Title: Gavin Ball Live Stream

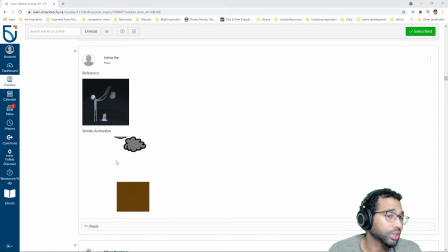Don't. If you're gonna do it deliberately. My personal preference, I don't like it.
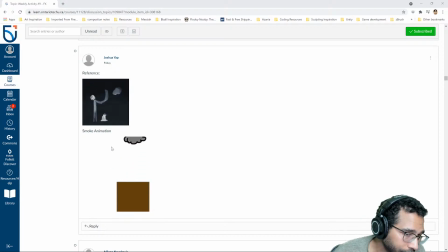I'd rather see a very minimal, very, very, very thin line, like almost as thin as the line here we have bordering these entries, right?
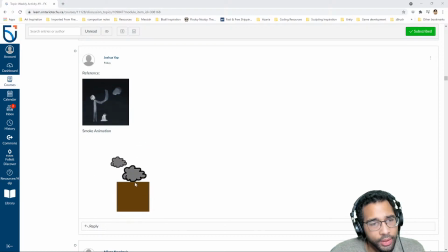Something really understated, or have no line at all, right? If you're gonna do a heavy line like that, it draws a lot of attention to itself. It is a very, or it should be a very deliberate design choice.
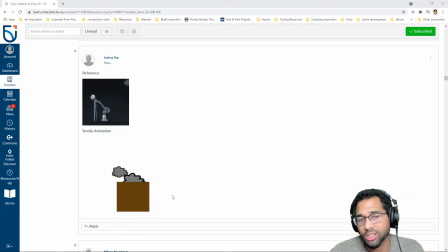Okay, not just this is the size the brush was, so I just stuck with that. Because if you just go with that regular brush size, it will be to the detriment of your overall kind of design of your illustration or animation or whatever it is.
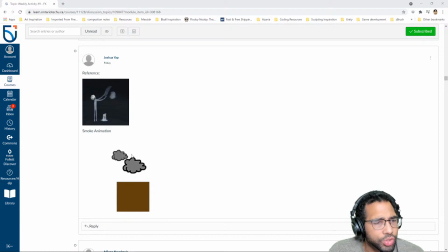So if you're gonna do that, do it deliberately. And it looks like also that with that heavy line, you've kind of copy pasted, and so the same shape, one having the same thickness of line relative to its size.
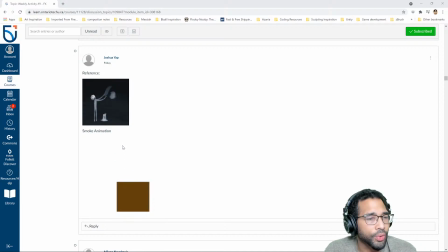And so it doesn't seem super deliberate there either, where you have a thin line version and a thick line version. So try to figure out. So the smaller cloud is the one that is the original. Okay, so the smaller cloud is original.
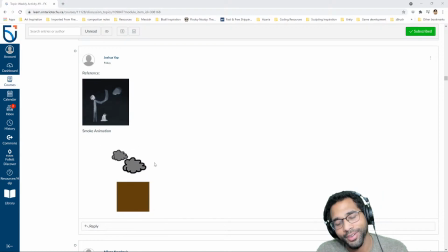Okay, so the line on that's a little bit more palatable. Still a little thick. And then when you've blown it up, then the line just has blown up with it, right? So just be mindful of that.
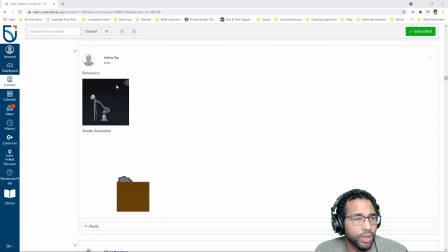Good reference. The thing with this is you'll probably want to see how it's not that obvious, so, but it does get. Yeah, I might just draw it like okay. Again. Yeah, I mean it shouldn't take that long, and the smoke gets bigger, and it also becomes more transparent.
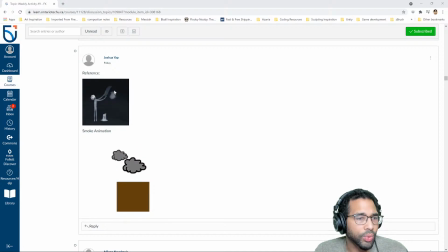So maybe kind of investigate what that looks like. But yeah.
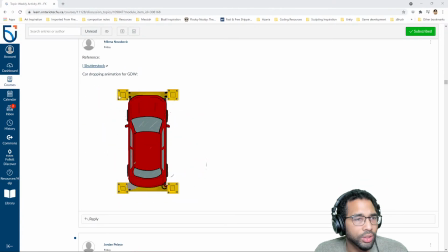Okay. And then okay, so this is a car dropping.
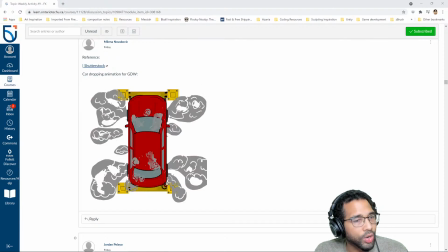Same thing. Just reference how that smoke dissipates.
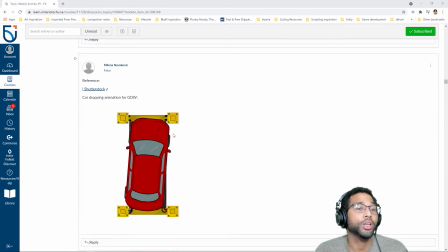It seems like that you're kind of in a rush to get it off the screen because it is a lot of pencil mileage, right? And that's totally normal. But it does not help the sequence.
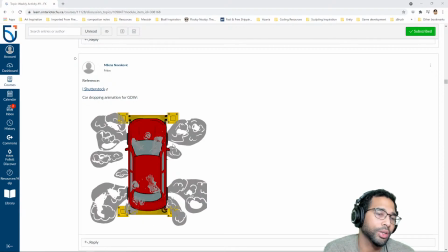If you're like, okay, I have it, let's get this off screen so I can stop,
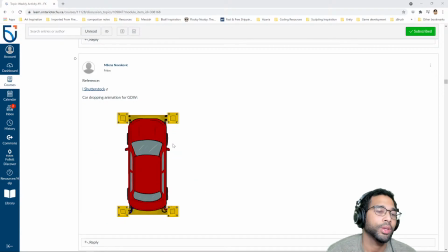redrawing this as soon as possible, it is to the detriment of the sequence. So let it linger. Don't be afraid of that pencil mileage, or that one cloud that's so big and it's going to take 30 frames, or 50 frames, or maybe more to fully disappear.
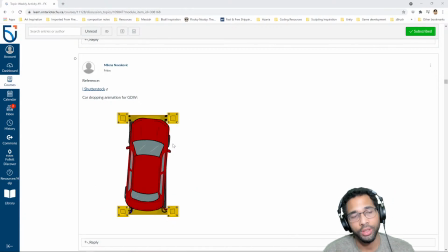If you do that, it will really, if done well, it will really kind of bring a lasting effect to this, to whatever happens, right? And it'll just feel like unrushed.
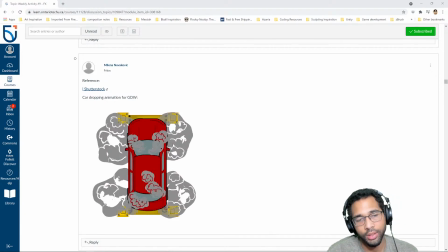It'll feel more satisfying, and so that's something to think about and keep in mind.
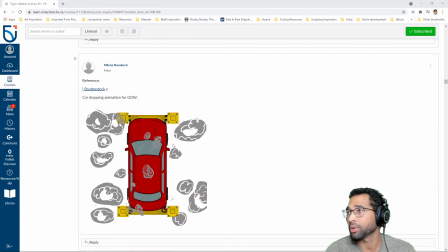Could do even less clouds, but work on them a little bit longer, and let them stick around longer.
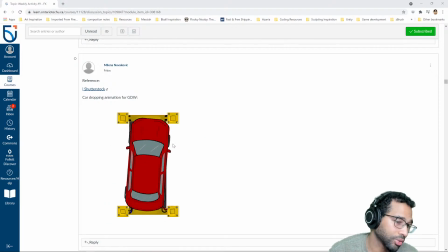The other option is the blender option, where you do less drawings, but you find a way to in between them, right? So you just shrink the size, or use the sculpting brushes to kind of change the position and things like that,
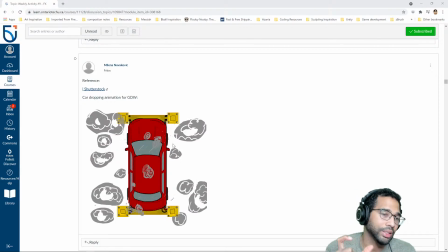and then kind of let the computer generate all those in-betweens for you.
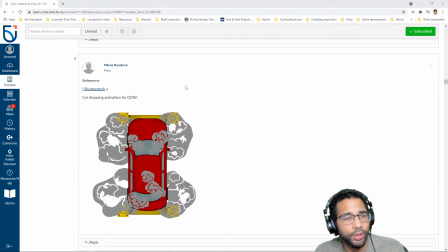Okay.
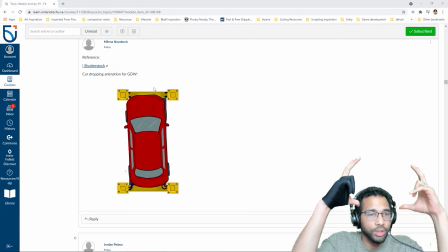The other thing that would be cool with this, if this is a car dropping, it'd be cool if the car was big and then boom, it got small.
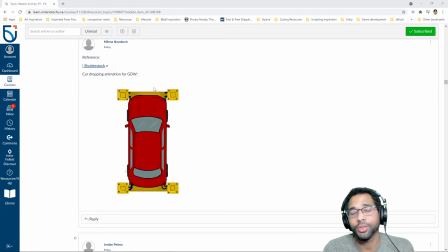Maybe it bounced or something too. I like the shaking.